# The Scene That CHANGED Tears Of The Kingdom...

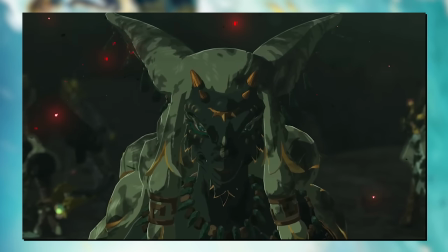(4:11)
Here's a new character up front and center, with a shallow depth of focus since the background is the least of our worries right now.
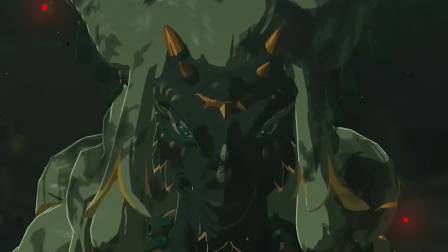(4:18)
But there's little motion from them, they remain a mystery with how little information we can get beyond the face.
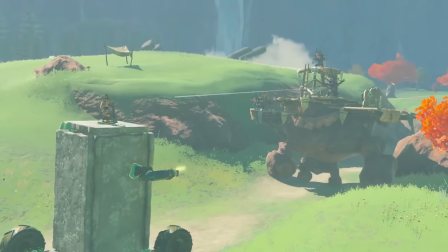(4:24)
But we know they're incredibly important because... It's another beat drop.
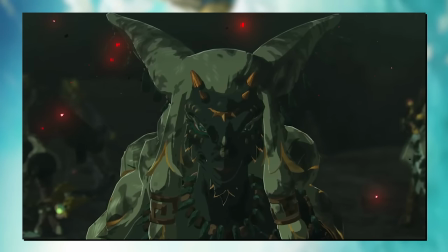(4:33)
And our first inkling of vocals as well. Reversed? Here's Link Against The Sunset.
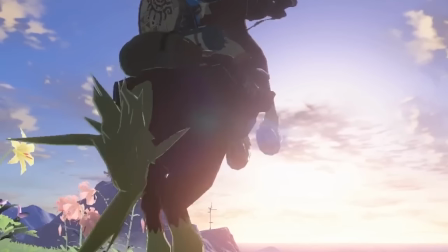(4:38)
It's just an artsy shot. Us humans love sunsets and we love, silhouettes against them.
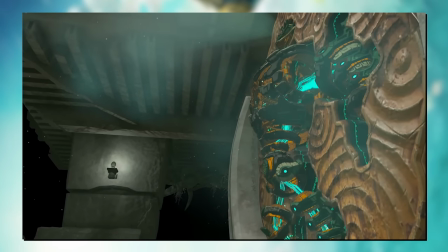(4:43)
Following that, we then have this guy coming out of the wall presented at a side angle. Seems a bit odd at first,
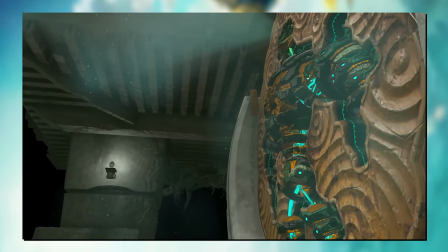(4:48)
it's not like the area covering 60% of the frame is particularly exciting to see other than it being unseen territory minus that one shrine challenge, but if it was a head-on shot,
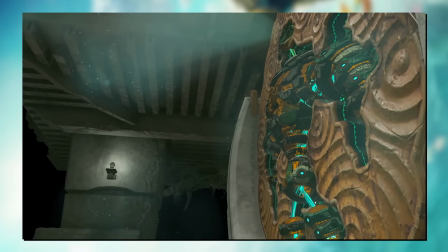(4:57)
you'd barely see the distance this guy is travelling off of his wall. And he probably goes a little further than what we see here in the full thing.
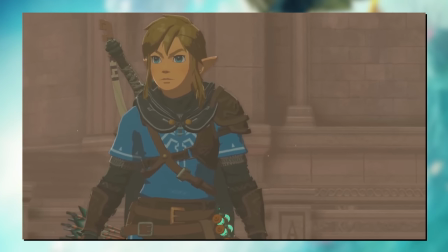(5:04)
Here's Link looking dramatically as the camera turns. It's not your usual topic to be looking towards the same side of the frame as they're standing,
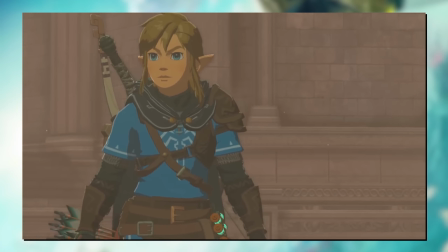(5:11)
we typically like our characters to look across the center of the frame, but it can again be put to the shot being cut off early for the trailer.
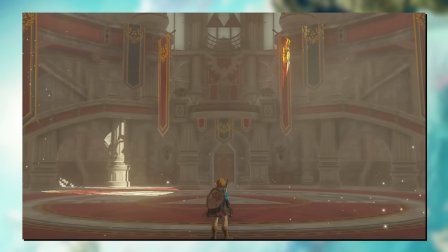(5:18)
As here he stands in the royal grounds, widely shot since we're focused on the room, not the person.
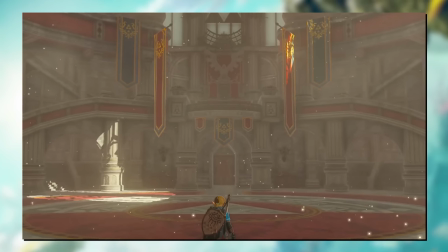(5:23)
And this is the climax of the second round. Not what you'd expect from visuals alone, but listening with the soundtrack and...
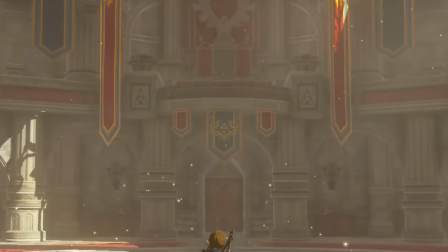(5:33)
Yeah, it certainly is.
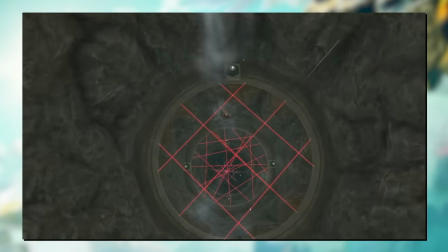(5:39)
As we cut to black again, let's switch over to our fourth round now. The finale finale.
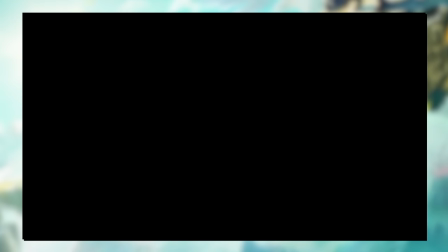(5:45)
Starting not from a cut to black, but from an explosion. Lovely. As it's Zelda again.
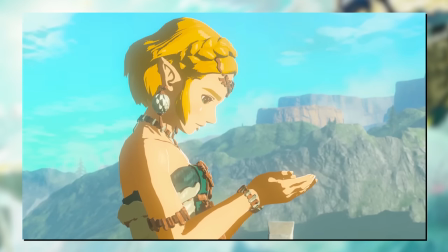(5:50)
Now stood in the overworld of Hyrule looking at her palms.
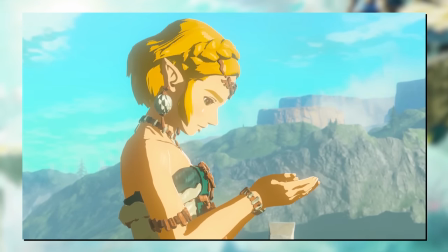(5:54)
It's a pseudo-angelic shot judging by the composition of the blue sky, bright sunlight, and her dressed in sacred clothing.
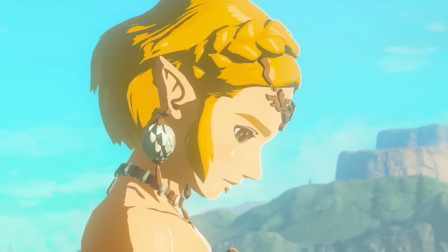(6:00)
But the camera isn't moving to pedestal her. Staying static instead as Zelda is clearly brooding over her duty and ability.
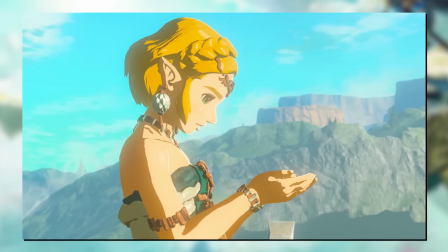(6:07)
She's unsure of herself, not some ease-of-access hero. But one who struggles to achieve what her fate tells her.
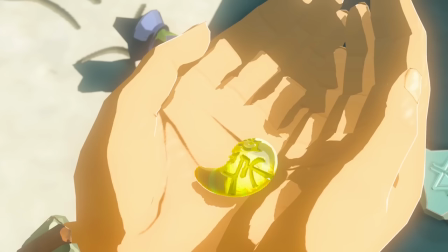(6:14)
But as the hand pose leads us into the question, what's she got? We next get it answered as we see up close, a tear.
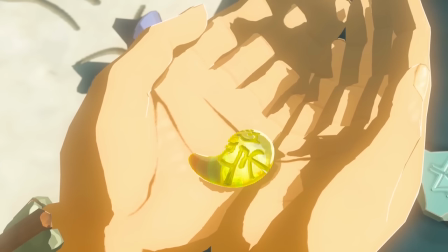(6:22)
Of the Kingdom. Clearly the symbolic piece of this entire game given it's in the title.
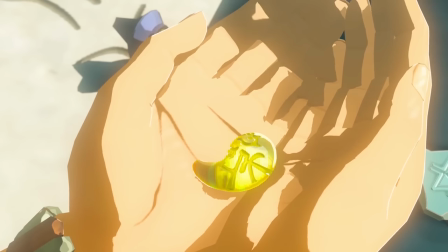(6:27)
And that's always meant it's important in the past. And you can catch the Master Sword behind her so clearly the two are connected.
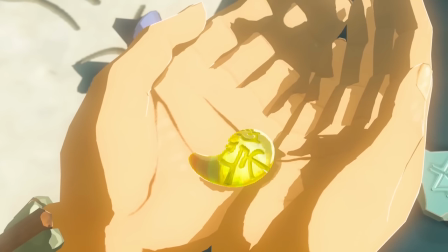(6:33)
People suspect she's tasked with fixing this Master Sword, as it was shattered in the prologue.
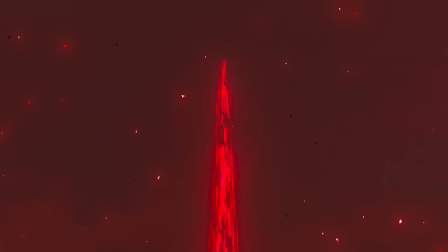(6:42)
And with the quiet conflict of doubt out of the way, it's time for final confrontation time as we briefly catch Ganondorf blazing into the sky, unending malice from his hair.
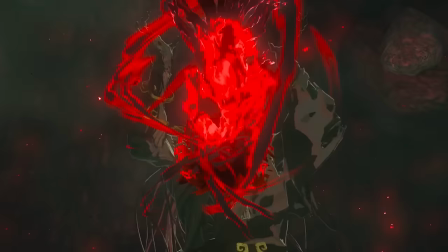(6:52)
Tilting the camera up to both see what's going on up there, as well as to view it as an oppressive, overbearing entity.
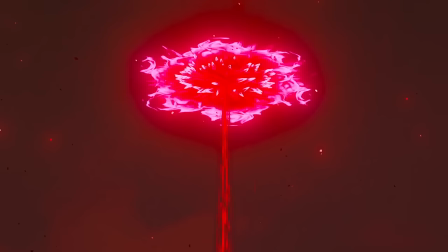(6:59)
And match cut to another beam of malice light breaching into the sky and spreading outwards.
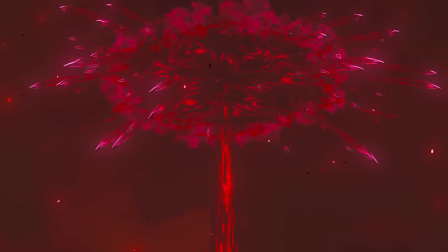(7:04)
This could easily be from the same form of the cutscene, but it uses a match cut in its malice effects.
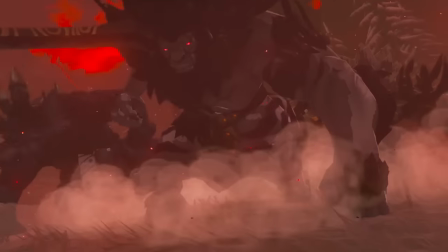(7:10)
From there, the blood moon rises once again, and just like the initial game,
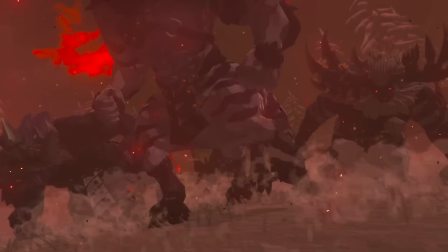(7:14)
is displayed as the camera pulling backwards as more and more enemies appear out of the red,
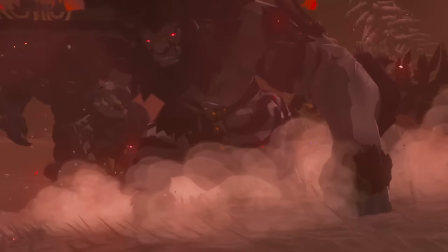(7:19)
consistently adding a new foreground for the camera to capture as it makes its way backwards still.
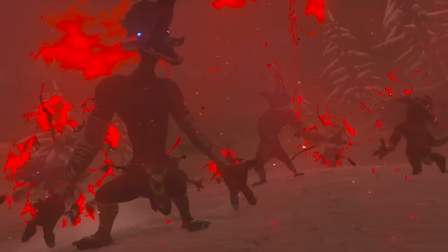(7:25)
Though this time we've got Lynels appearing too! Crashing onto the ground with a little camera shake to boot.
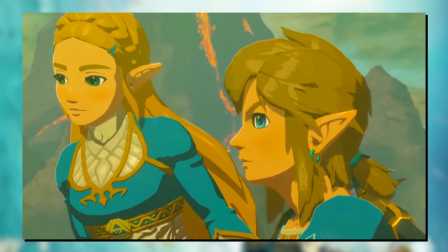(7:30)
Nice. Gonna need more of that canonical length strength.
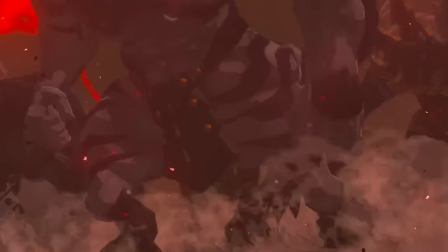(7:33)
And as it stops at Lynels, it tilts It's up to them too, for that money shot of three incredibly strong enemies, all appearing at once.
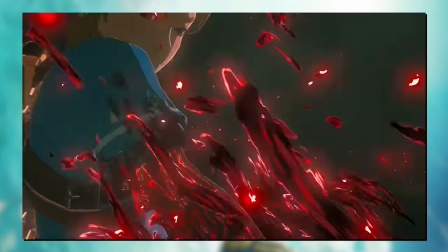(7:41)
Next we have some story beats we can stitch together.
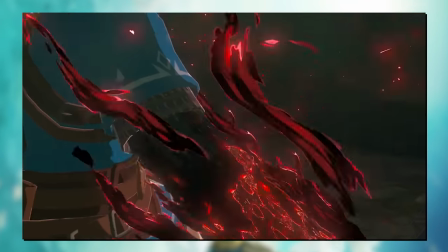(7:43)
The Master Sword being attacked by Malice, close up, panning across the blade to Link's arm, as the Malice consumes all from the right hand side.
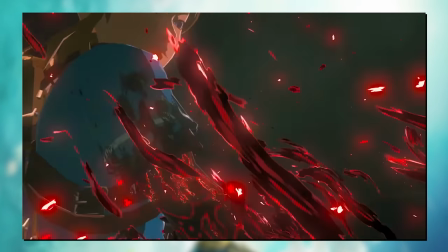(7:52)
Also well directed, as video games have always taught us, heroes are on the left, and villains are to the right.
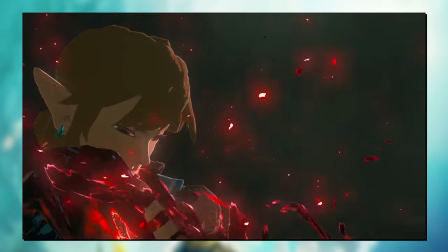(7:57)
But as the Malice grows, it also envelops up Link's arm, tilting up as we spot his face reacting, and his shoulder turning black.
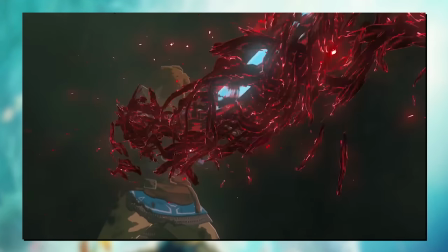(8:05)
Before revealing it more as a wide angle, now with a full view of the whole sword consumed, and Link not doing too hot either.
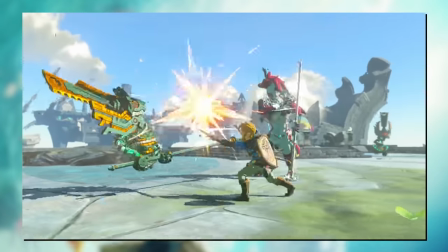(8:12)
All this we can infer takes place as part of the prologue to the whole game. Mostly presented from that first teaser trailer.
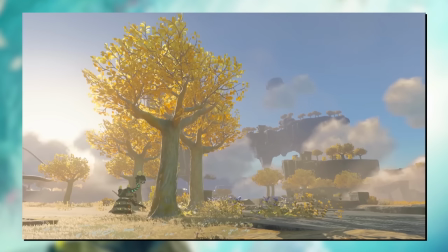(8:19)
And from that catalyst of an event, the Master Sword is broken and must be prepared, whilst Link gains new abilities from his now-energised hand of some sort.
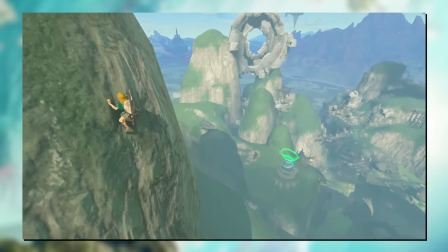(8:27)
Or that comes from the mysterious his hand also in this scene. But here's the real money shot.
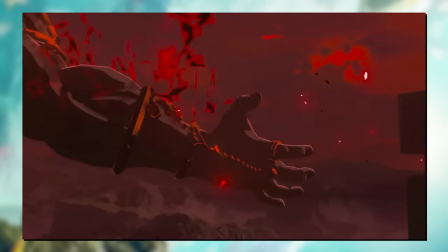(8:32)
A big green hand emanating malice, followed by another in the opposite direction.
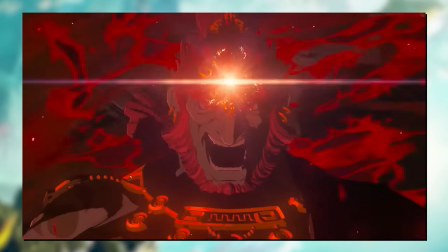(8:38)
That iconic cloak also making an appearance, and following up with everyone's screaming husband, Ganondorf.
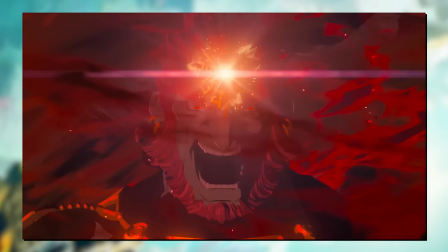(8:44)
Starting as a midshot to catch all of his topless glory, before closing in on just his face as his forehead glows brightest on the frame.
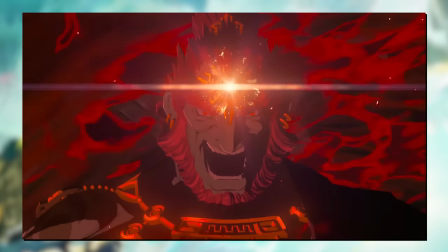(8:52)
One more tear, and a clear guttural roar of malice. What a way to
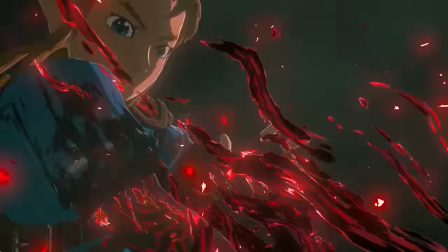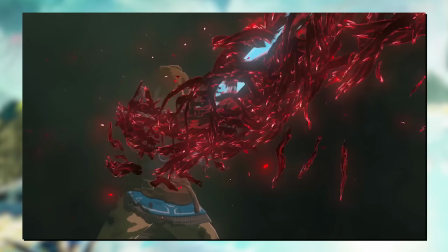(9:03)
reveal him. Shown first with the immediate consequence of his mere presence actively targeting the hero,
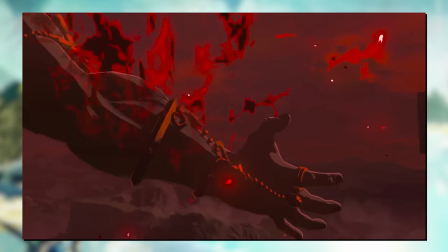(9:09)
and then later showing him obscured by only limbs and then right up close and personal.
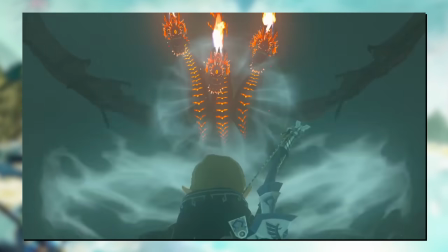(9:14)
Stitching these two events together does such a good job on thematically covering the historic Ganondorf.
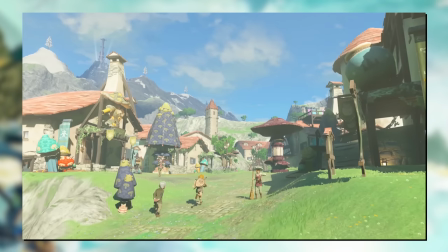(9:20)
And in juxtaposition to that, we then have Link journeying to eventually take him down.
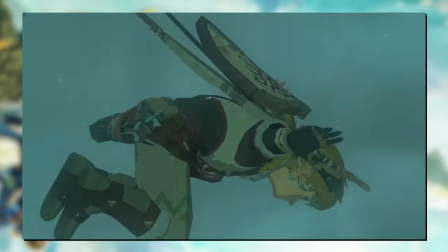(9:25)
Running from bosses at low angles, fooling with Tulin, tilting from a dramatic angle in the sky,
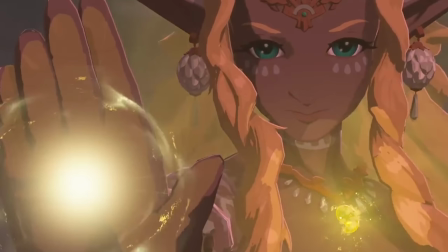(9:30)
directly in front of a new new character with some light power it seems, as well as a beam that shreds through several desert creatures.
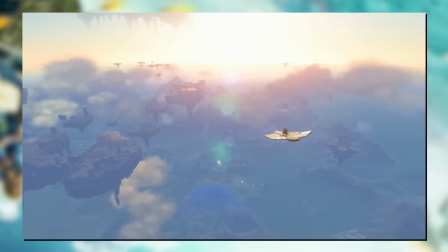(9:39)
This moment is a showcase of all the notable characters assisting on this great challenge.
But you are not alone.
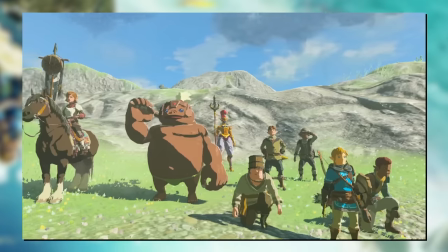(9:48)
Reju dance fighting, now a little aged up, lightning shaking the camera, civilians forming rebel groups regardless of species, and Link as a supporter.
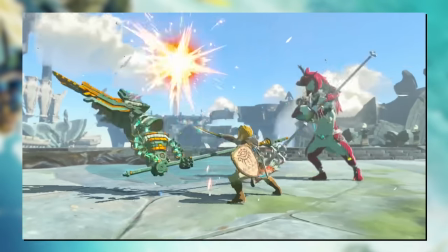(9:57)
And a sneak peek at the Sky Island in the bank. Sidon fighting alongside Link against the Construct as it's called atop one of these Sky Islands,
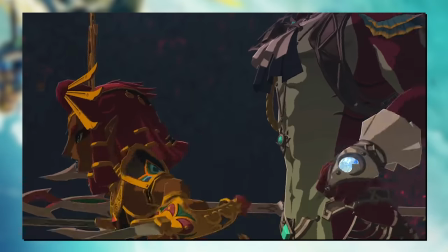(10:03)
as Link gets a close-up looking ahead to the Champion's descendants together in one scene.
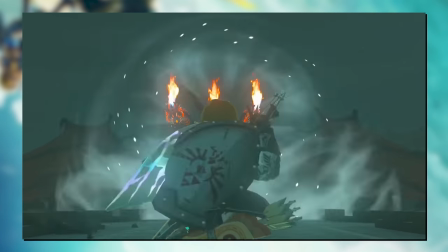(10:08)
Tears in hand, running towards their target, before ending it off with Link running directly towards an iconic retro boss,
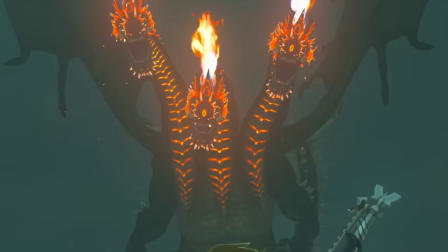(10:15)
reimagined anew with the Fire Gleok from the original game.
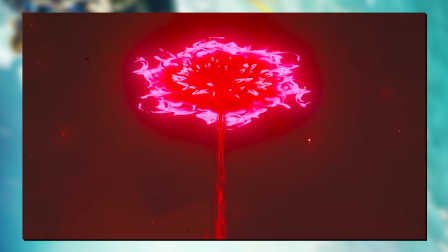(10:19)
This round thematically has been all about the big bad evil finally making its reveal,
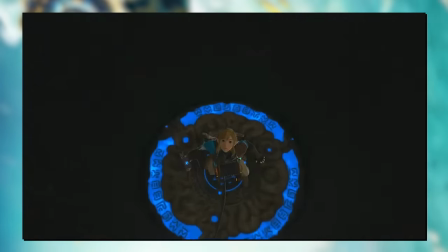(10:25)
and the rise up of the kingdom and all of its inhabitants working together to take down this next big bad calamity.
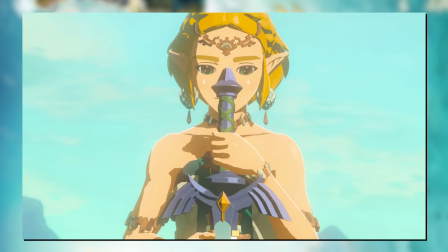(10:32)
Before cooling down one final time with Zelda again as she stands with the Master Sword in hand, begging for success from herself and her knight.
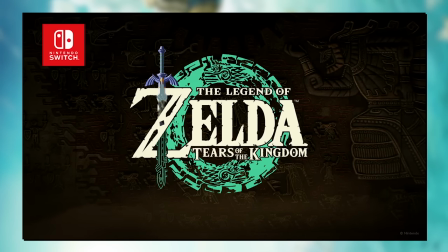(10:41)
Logo plays suspiciously looped making more people think this leads into Skyward Sword at the very start of the Zelda timeline again,
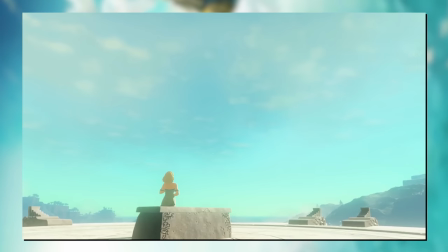(10:47)
as we see her in the post-credits looking up to the sky. still angelic, wishing for Link to find her as the damsel in distress she's always relegated to it seems.
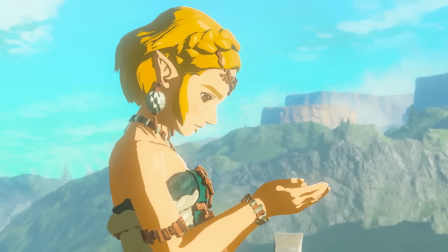(10:56) I know why I am here. It's something only I can do.
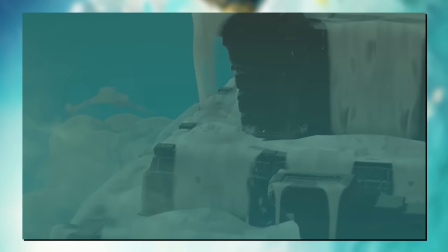(11:01)
But we're not done yet, let's see round three now.
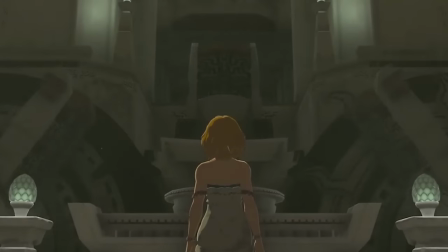(11:05)
We've cut to Black from Hyrule Castle and slow faded into Zelda as she stands in Zonai territory.
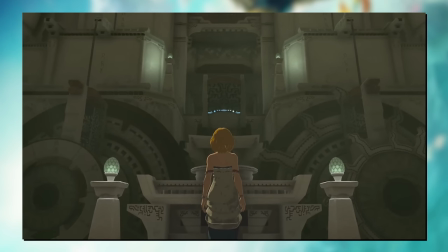(11:11)
The ancient species of advanced technology, don't worry about it. But she stands looking up against a great pedestal, yet again dealing with an overbearing task and heaps of doubt.
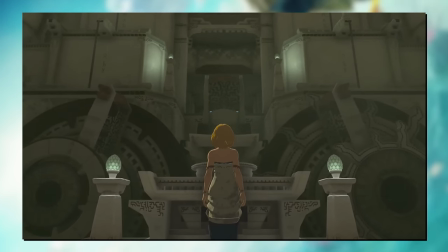(11:20)
Is it finding the Master Sword, or that tear from earlier? We can see something glowing over time, but who knows.
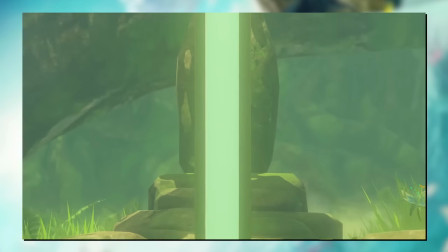(11:26)
Trailers keeping the mystery up. As we then cut to the Master Sword itself.
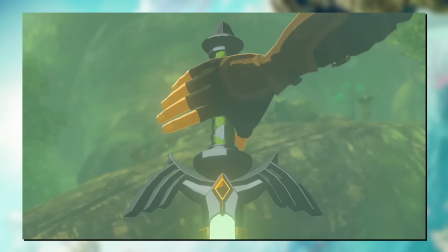(11:31)
Hmm, interesting choice there. But this is as it stood safe at Kokiri Forest, showing it in its glorified state just as Link takes it from the helm.
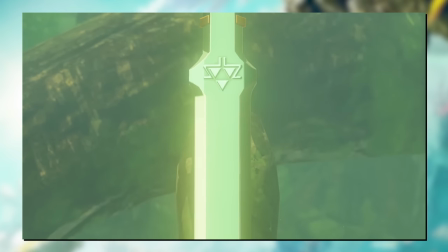(11:40)
With that thematically at the front of Zelda's mind, represented visually, we then have her approached by some character.
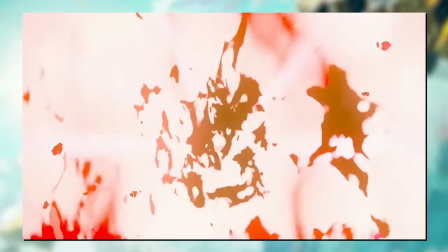(11:46)
I don't know if it's good guy arm guy, or that unspeaking one, or heck, even Ganondorf who could've captured her judging by the large cloak,
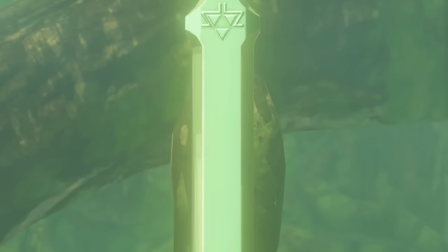(11:53)
despite them saying But my job's not to work that out,
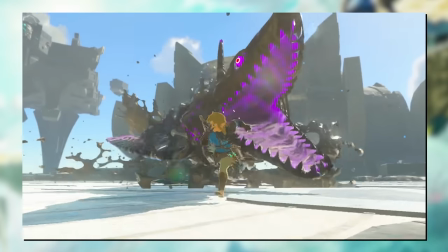(12:01)
thankfully. It's probably Rauru, this guy, who is probably also the Hand. The mystery is held up by a tactical cropping of their head to obscure their identity,
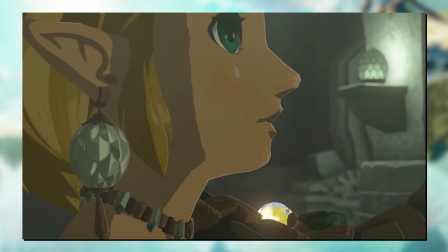(12:10)
and of course some more brooding shots of Zelda, always at a side angle, as she looks up with hope.
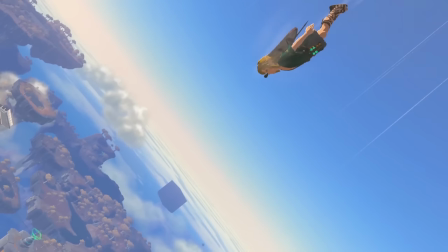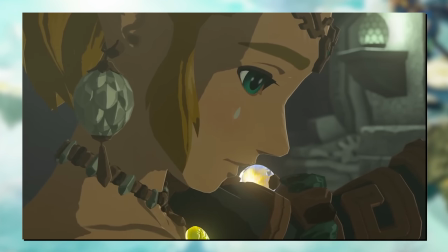(12:21)
And as we thematically turn our attention to Link, there he is.